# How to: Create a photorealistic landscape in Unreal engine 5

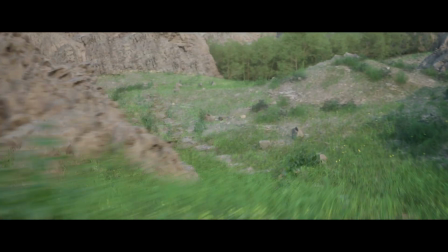0:00 Hello everyone, in today's video I'm going to show you how I made this landscape using Arborian Studio Foliage Vol.
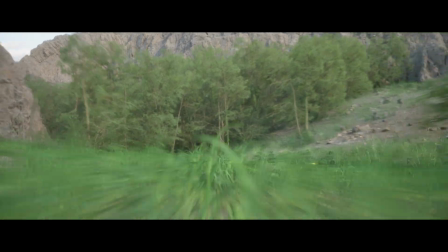0:06 1 and Elnage.
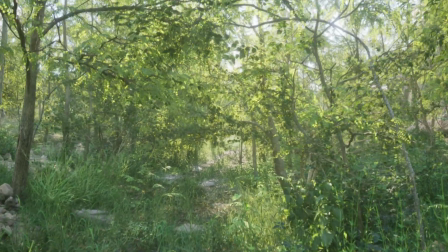0:10 Before we dive in, everything you're seeing here comes from my pack Arborian Studio Foliage Vol.
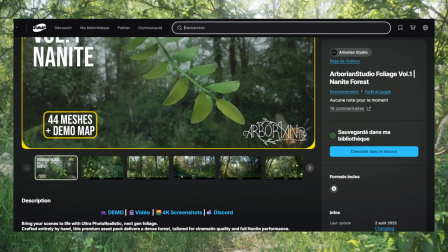0:15 1 Nanate Forest. I've worked as a AAA vegetation artist for years for studios like Rockstar Games and others.
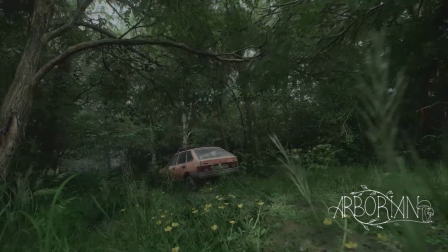0:21 And this pack goes beyond what we had there. It's handcrafted, fully nanate ready, built to drop straight into an oil,
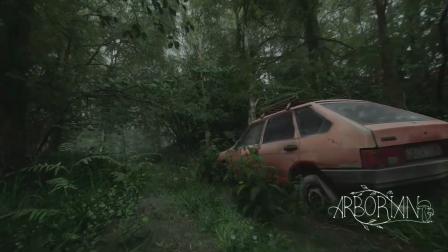0:28 so you can create dense cinematic forests in minutes. no guesswork, all next gen and there is more to come.
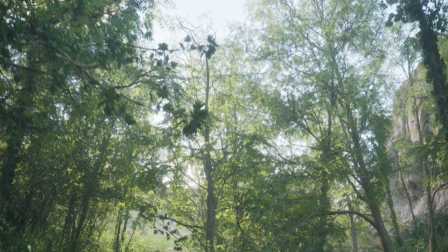0:34 The link is in the description check it out.
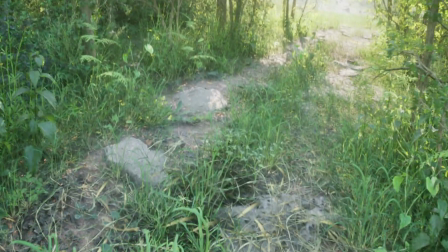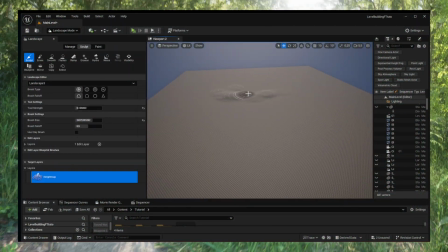0:42 It all started with a simple landscape and as you can see I'm just painting some shapes here and there.
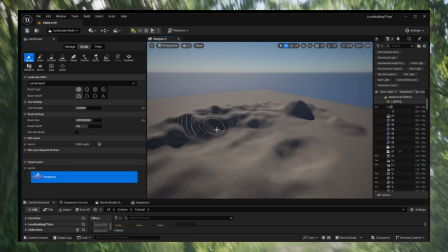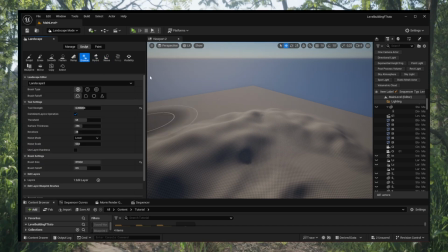0:58 Alright, it's super easy. Once this is done I have a simple result.
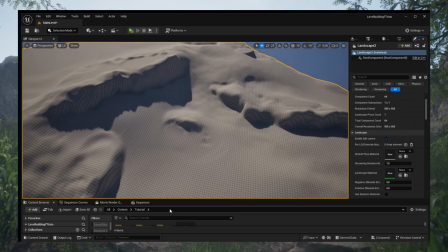1:07 I'm just applying my material instance.
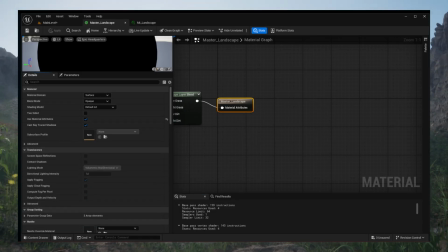1:12 and in the master material I'm just enabling displacement.
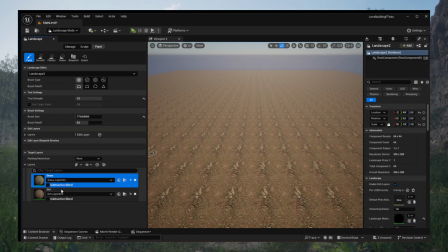1:18 From there I can apply my layers to it and start painting my path and
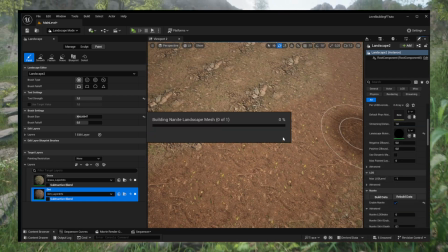1:30 just enabling the night landscape.
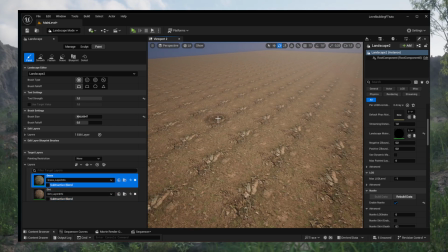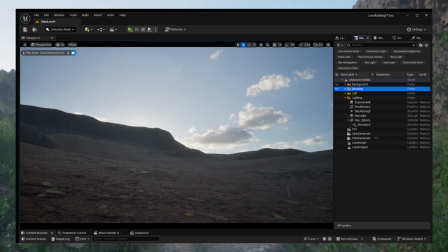1:40 Alright, once the landscape was ready I blocked the main shapes using cubes and cylinders.
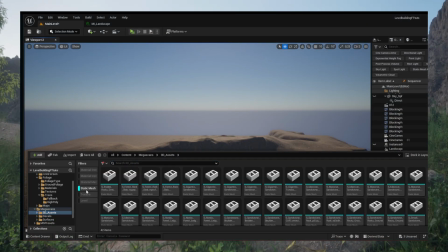1:50 Next, I placed large cliff static meshes all along the edges of the playable area.
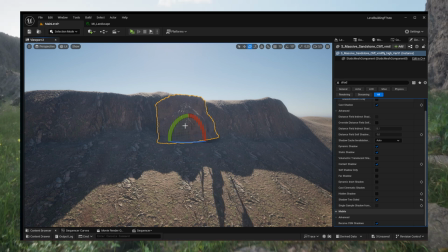1:56 The main goal here was to hide the raw sculpted landscape from the terrain tools because without them you can clearly see those unnatural slopes and flat edges.
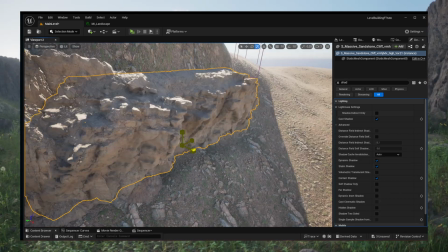2:04 Cliffs act as a natural barrier, breaking up those shapes and blending the edge of the map with the rest of the environment.
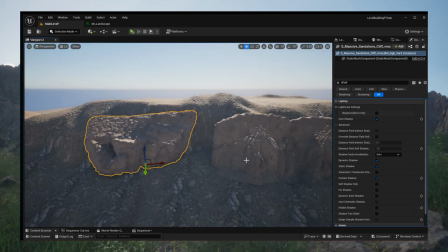2:11 They also bring a lot more life to the scene.
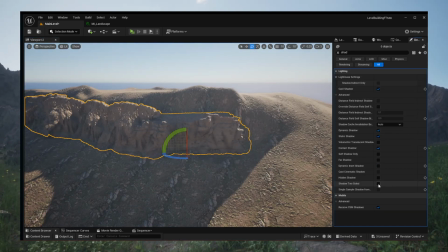2:13 The roof surface, the cracks and shadows they create make the environment feel more detailed and believable.
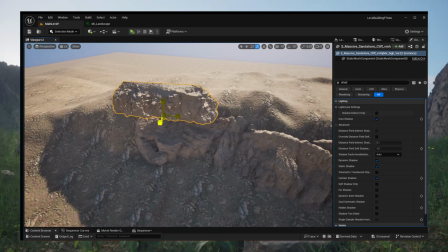2:20 It's the kind of small change that makes a big difference when you look at a scene as a whole.
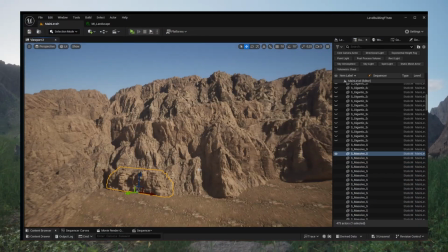2:26 These clips come from Megascans, so the textures and details are already high quality.
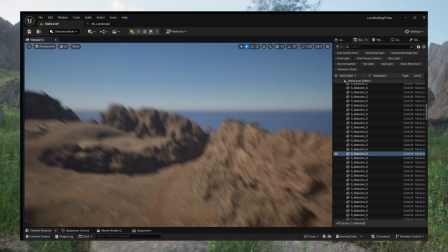2:32 They are fully non-itready, so I can keep all the details without worrying about performance drops, even with a lot of them placed across the map.
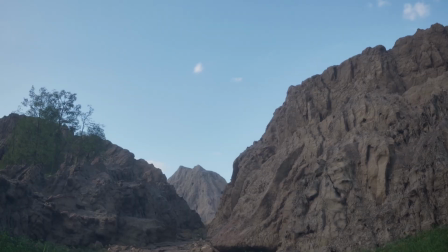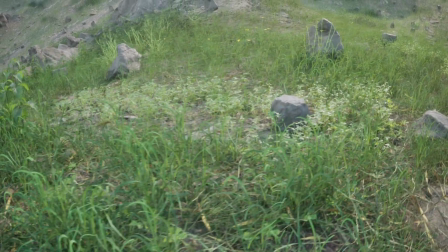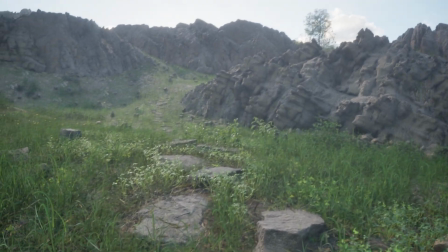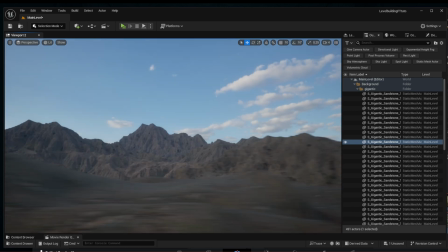2:57 For the background, I placed large distant mountains to create a natural vista.
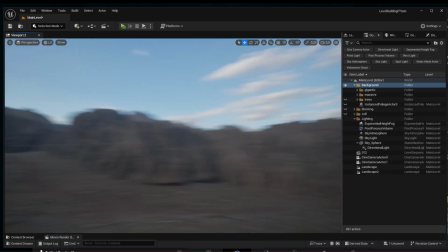3:02 They help frame the scene and guide the eyes.
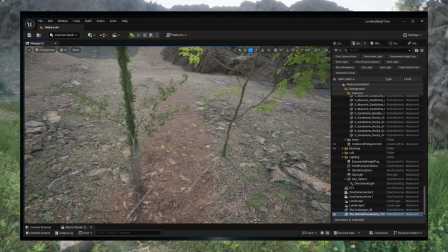3:08 After setting up the cliffs and mountains, I started placing the trees. I see trees as the main shapes for the viewer's eyes so their position really matters.
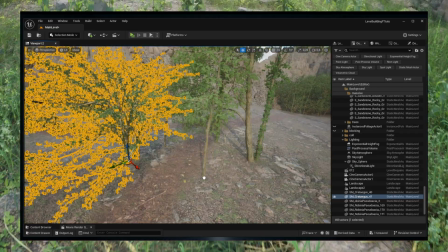3:17 I place them by hand instead of using any automated scattering because this way I can control the composition and guide the player's attention.
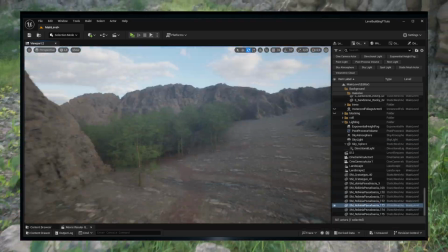3:26 The goal was to make every main angle look balanced and natural without random clutter.
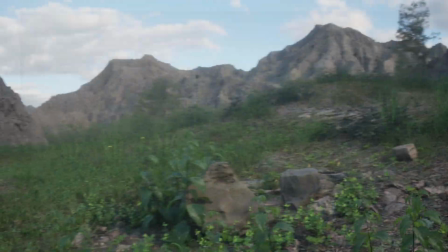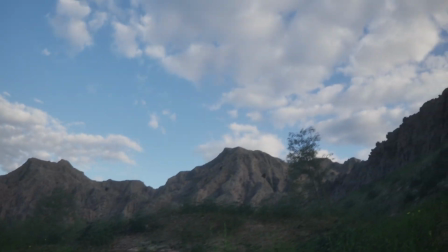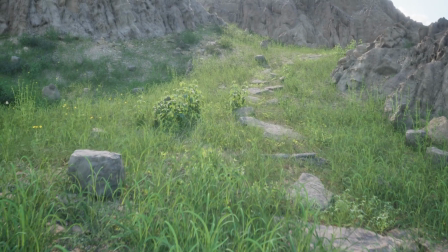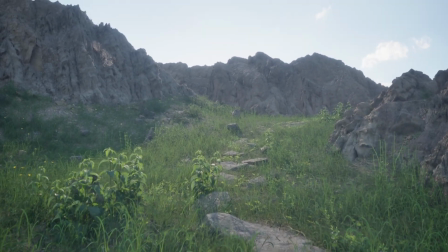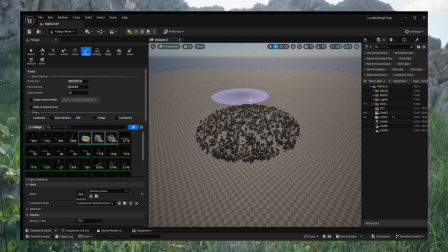3:52 Now let's move on to the foliage tool. I started by placing my rocks.
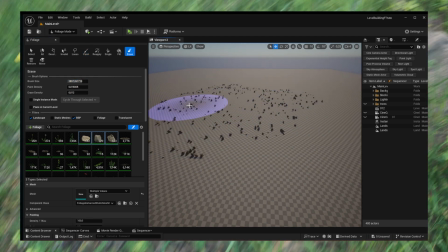3:57 These first ones were small but important for creating shapes even at a small scale.
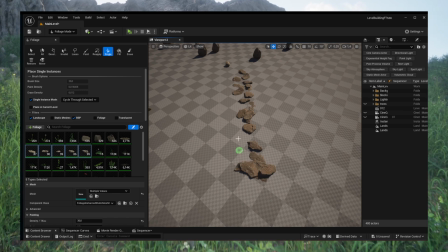4:04 After that I began shaping my main path using flat stones.
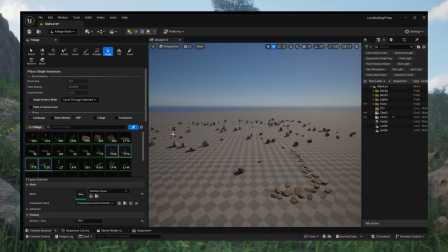4:08 I used cycle through single placement so I could pick each mesh manually and control how it sits on the ground.
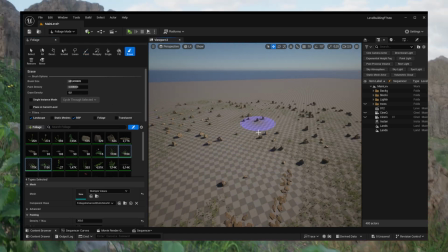4:16 Once the stones were in place I added grass playing with a random scale setting so the size of each clump feels natural and varied.
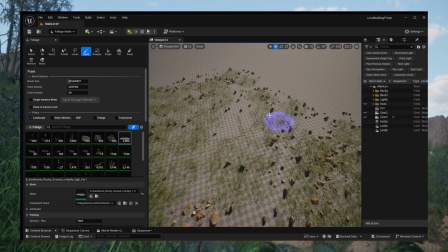4:27 Next I placed another set of rocks. These ones blend more smoothly with the terrain.
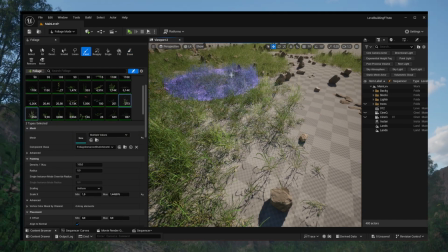4:32 They don't stand out as much as the first set but they help break up flat areas.
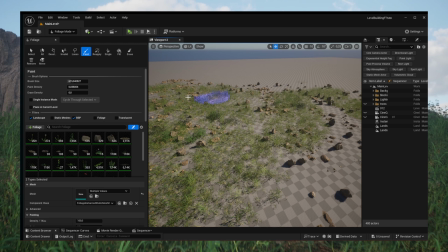4:38 Around these I started adding my other plants and my bumble bushes, filling the edges and giving the scene more density.
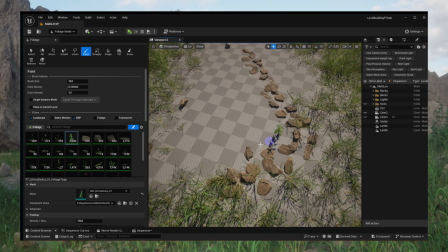4:46 Then I went back to the path and filled the gap between the flat stones with a mix of all my smaller plants,
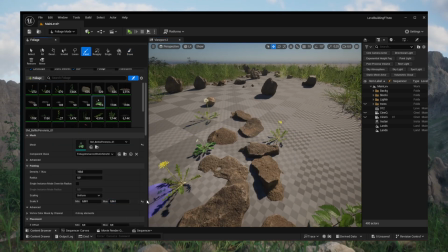4:55 making sure each space feels intentional.
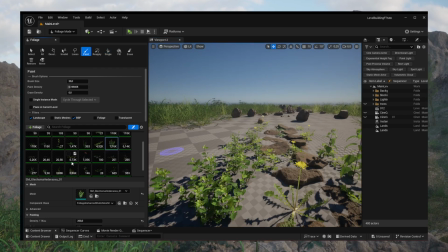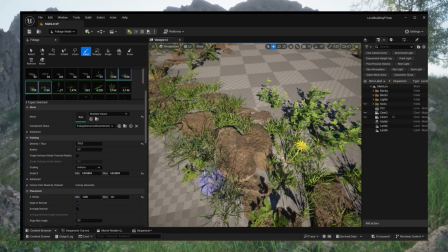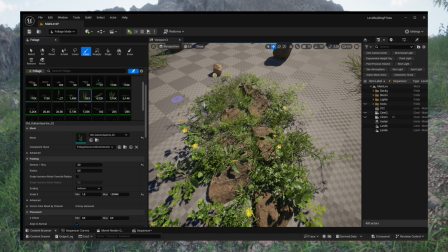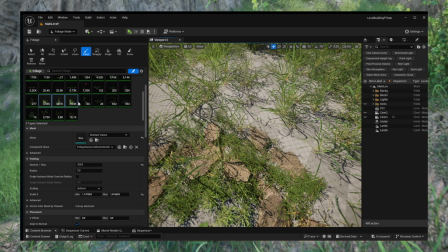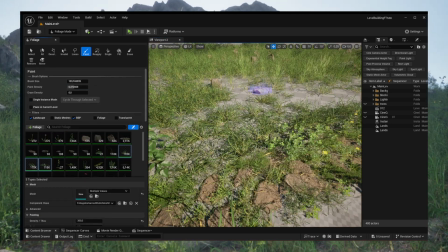5:48 Finally, I spent the last moments placing grass along the side of the path,
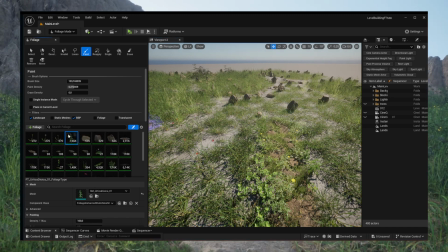5:54 blending it softly into the surrounding landscape, so the transition feels smooth and believable.
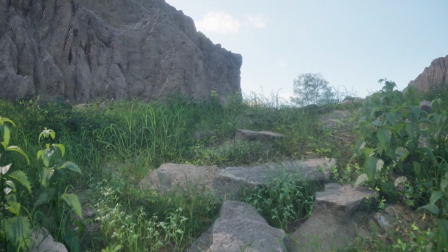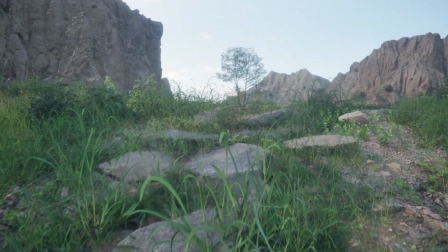6:08 All right, I'm a senior vegetation artist, I'm not a YouTuber, and English is not my first language, as you've probably heard.
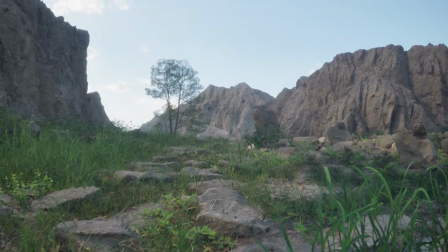6:17 So please don't be twirred on me, this is my first video. We are building something really cool for foliage in video games and it would be great if you could
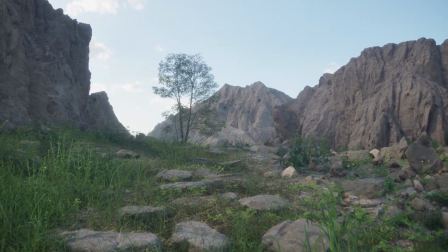6:26 help us by checking out the pack on my Fab page and following us for more.
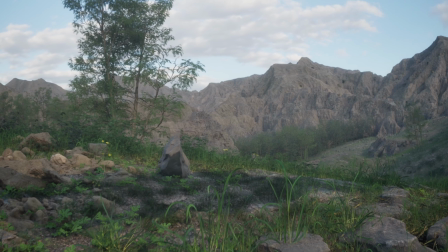6:32 The link is in the description and I'll leave you now with the rest of the walkthrough and I hope you've enjoyed this video.
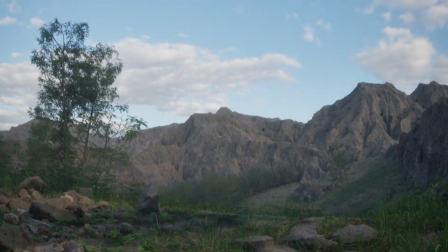6:40 Thank you!